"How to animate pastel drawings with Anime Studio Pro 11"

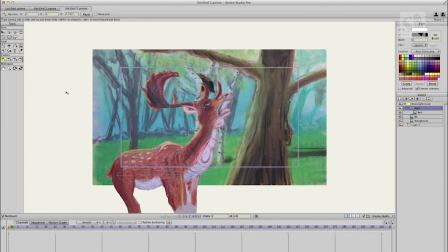(8:15)
The great thing about animating in Animate Studio Pro is that you have a camera,
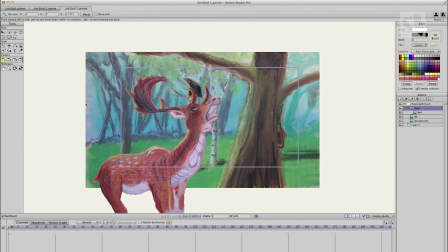(8:21)
and you can put your layers into depth, and the
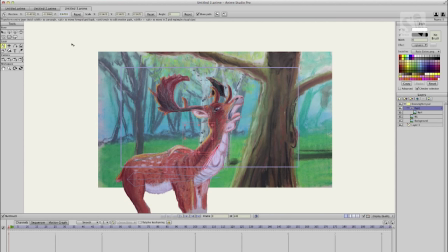(8:30)
deer is closer to the camera, and when you move the camera around, you get a multiplane effect.
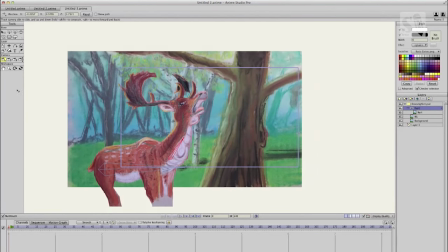(8:38)
It's like the same like Disney did with the multiplane camera, which has different
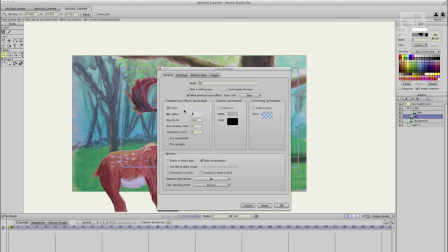(8:49)
layers as well, but this is the digital form of it. So when you move the camera around,
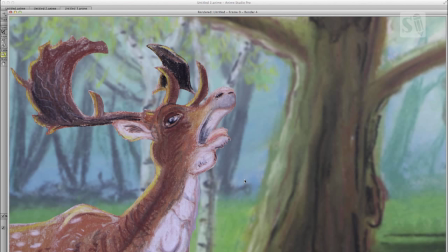(8:56)
you get a depth of field sense of your scene. And I'm now applying a blur to the background. So I'm going to maybe do a blur of 5%.
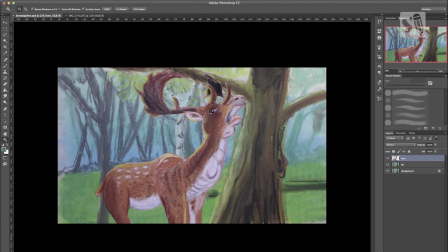(9:15)
I'm going to make some adjustments to the character, because it needs to stand out a little bit more, and I think the edges are
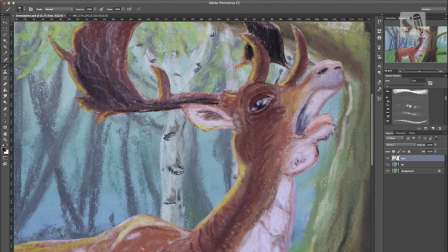(9:25)
too rough or too straight. So I'm going to add some highlights to the deer, and I'm going to draw some hairs. And I'm using the eyedropper tool. When you're drawing in
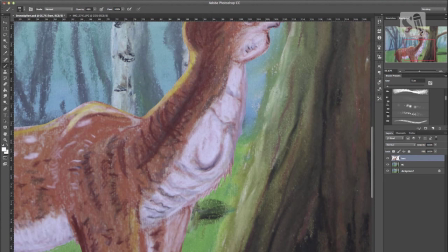(9:44)
Photoshop with your brush and you press down the Alt key, then you get the eyedropper, and in this way you can really adjust your files very fast. So you pick out the color and then you can draw right away.
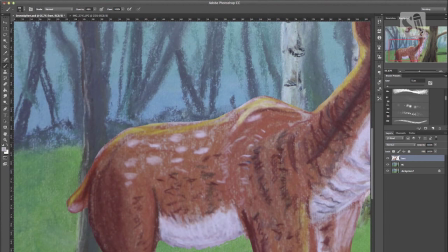(10:00)
And these are just going to be tiny hairs, you know, to make the
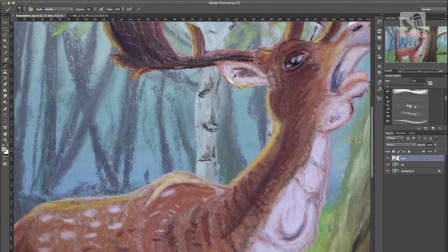(10:07)
deer blends a little bit more with the background. I'm going to add some highlights to his ears and some highlights to his eyes.
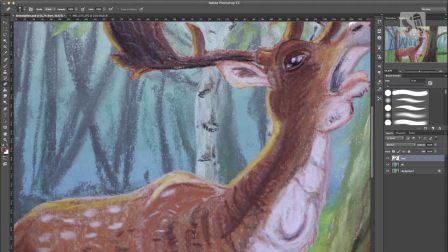(10:21)
And I need to erase this little piece between his ears and his horns, because that needed to be transparent. I forgot about that.
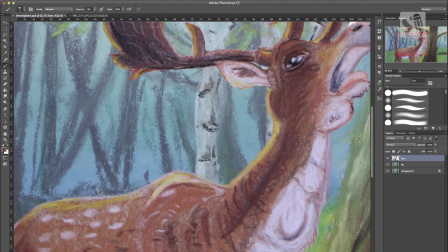(10:37)
And just add a little bit more of a contrast to the entire deer.
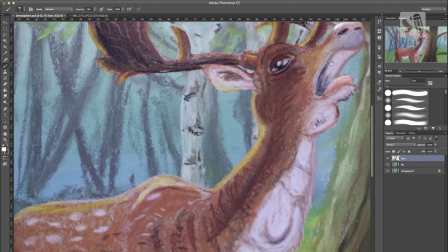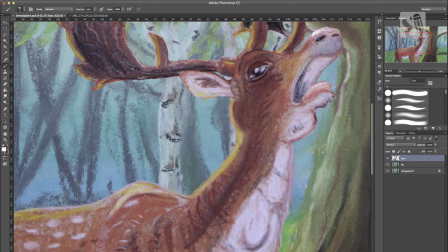(10:49)
Should add some highlights to his tongue. And I'm using a pastel brush or a pencil brush, so it remains within the style of my pastel pencil drawing.
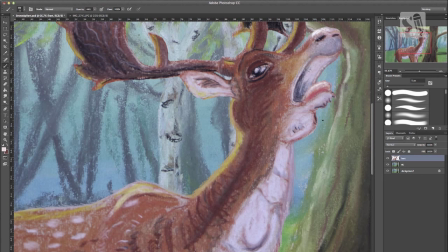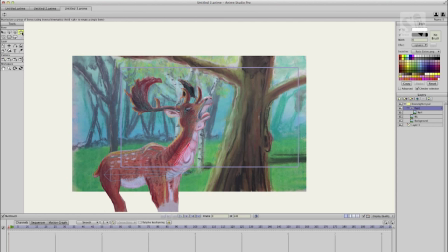(11:13)
The nice thing about the new Animate Studio Pro 11 is that all the adjustments you make in your PSD file in your Photoshop, it will be updated by Animate Studio Pro while you're still working on it. So I'm now trying out
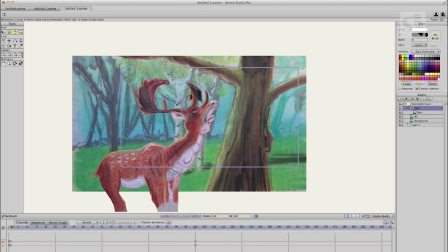(11:34)
a test animation to see if all the bones are rigged right. And below you see the keyframes. That's the timeline of
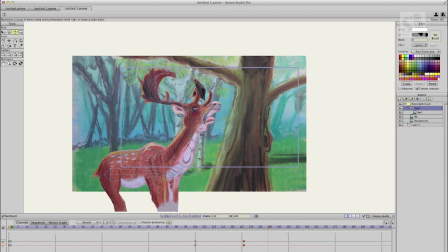(11:51)
Animate Studio Pro, and you can adjust the keyframes, and those are those red dots, and there you can adjust your timing with.
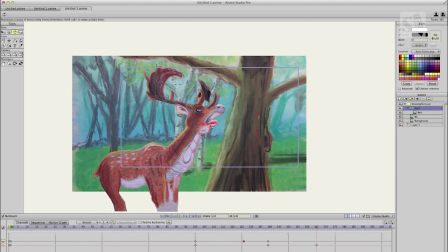(12:05)
And on whatever keyframe you're on, and when you make an adjustment to your bones, then it will set a new set of keyframes.